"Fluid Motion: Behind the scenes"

Hello Spiffy people, today we're shooting a crazy slow motion production with our creative friends.
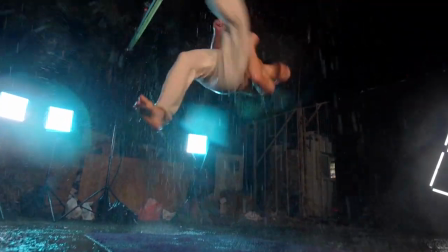0:10 We have a bunch of stuff, we have dancers, we have performers and we have rain, lots of rain.
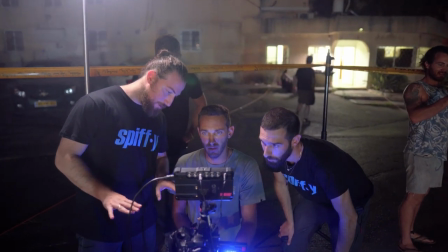We wanted to go to more of a dramatic shot, so we combined rain, slow motion and backlight.
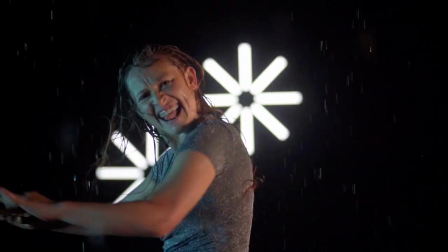0:26 We invited some awesome talents today, a dancer, a skateboarder, hula-hoo performers,
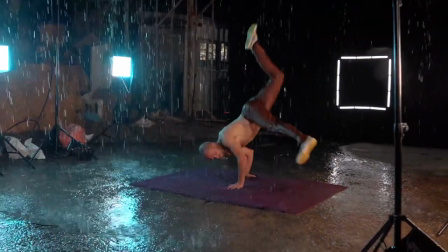0:32 a kapoor barista, a tricky martial artist and a movement artist. Those are the perfect talent to create a contrast between the slow rain and the fast movement. Because we're shooting a lot of movement, I wanted to get as much slow motion as possible, at least 240 frames per second.
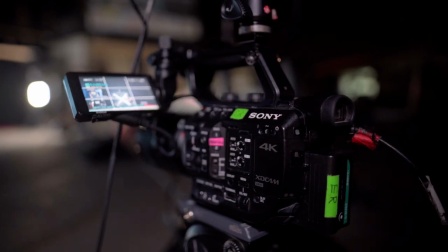0:46 So we decided to go for the FS5 and the Atmos Inferno combination. The FS5 because it shoots 240 and the Inferno because it allows me continuous 240.
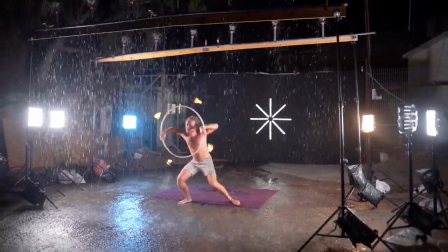0:54 And also we used the specular lights because they have zero flicker at 240 frames per second. And they also look really cool so we put them in the set as well.
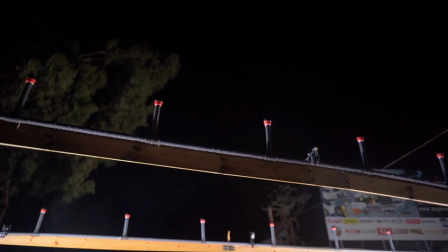1:01 The fake rain machine we're using is built from PVC pipes and sprinkles. We're using two separate rain rigs to get a fine three-dimensional effect.
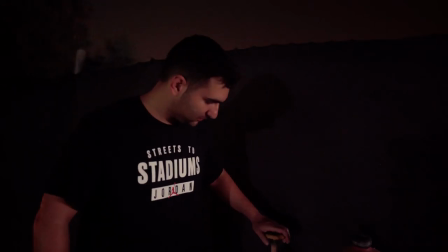1:09 Because we need a nice amount of water to generate the rain, we got permission to use our local fire hydrant.
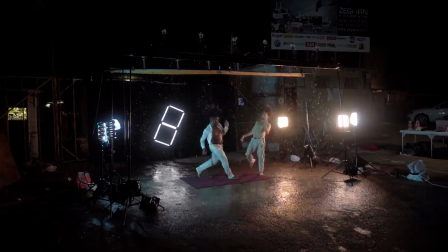1:14 My favorite shot of the day was probably the two capoeira masters that were fighting together. It just looked insane with all the water splashing all over the place and the 240fps. It was insane. What? Insane! It was really great vibes on set today.
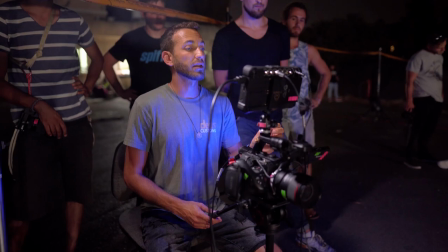1:29 Everyone was super impressed with all the talent that we had and everyone brought their own thing to the table and It was just a really great time. I believe the shots were incredible. You can see more on our Instagram account It's right here. Make sure to subscribe to SpeedFigure's channel to see more of our updates and content and you make sure you have a spectacular day Get it? Specular specta...just get it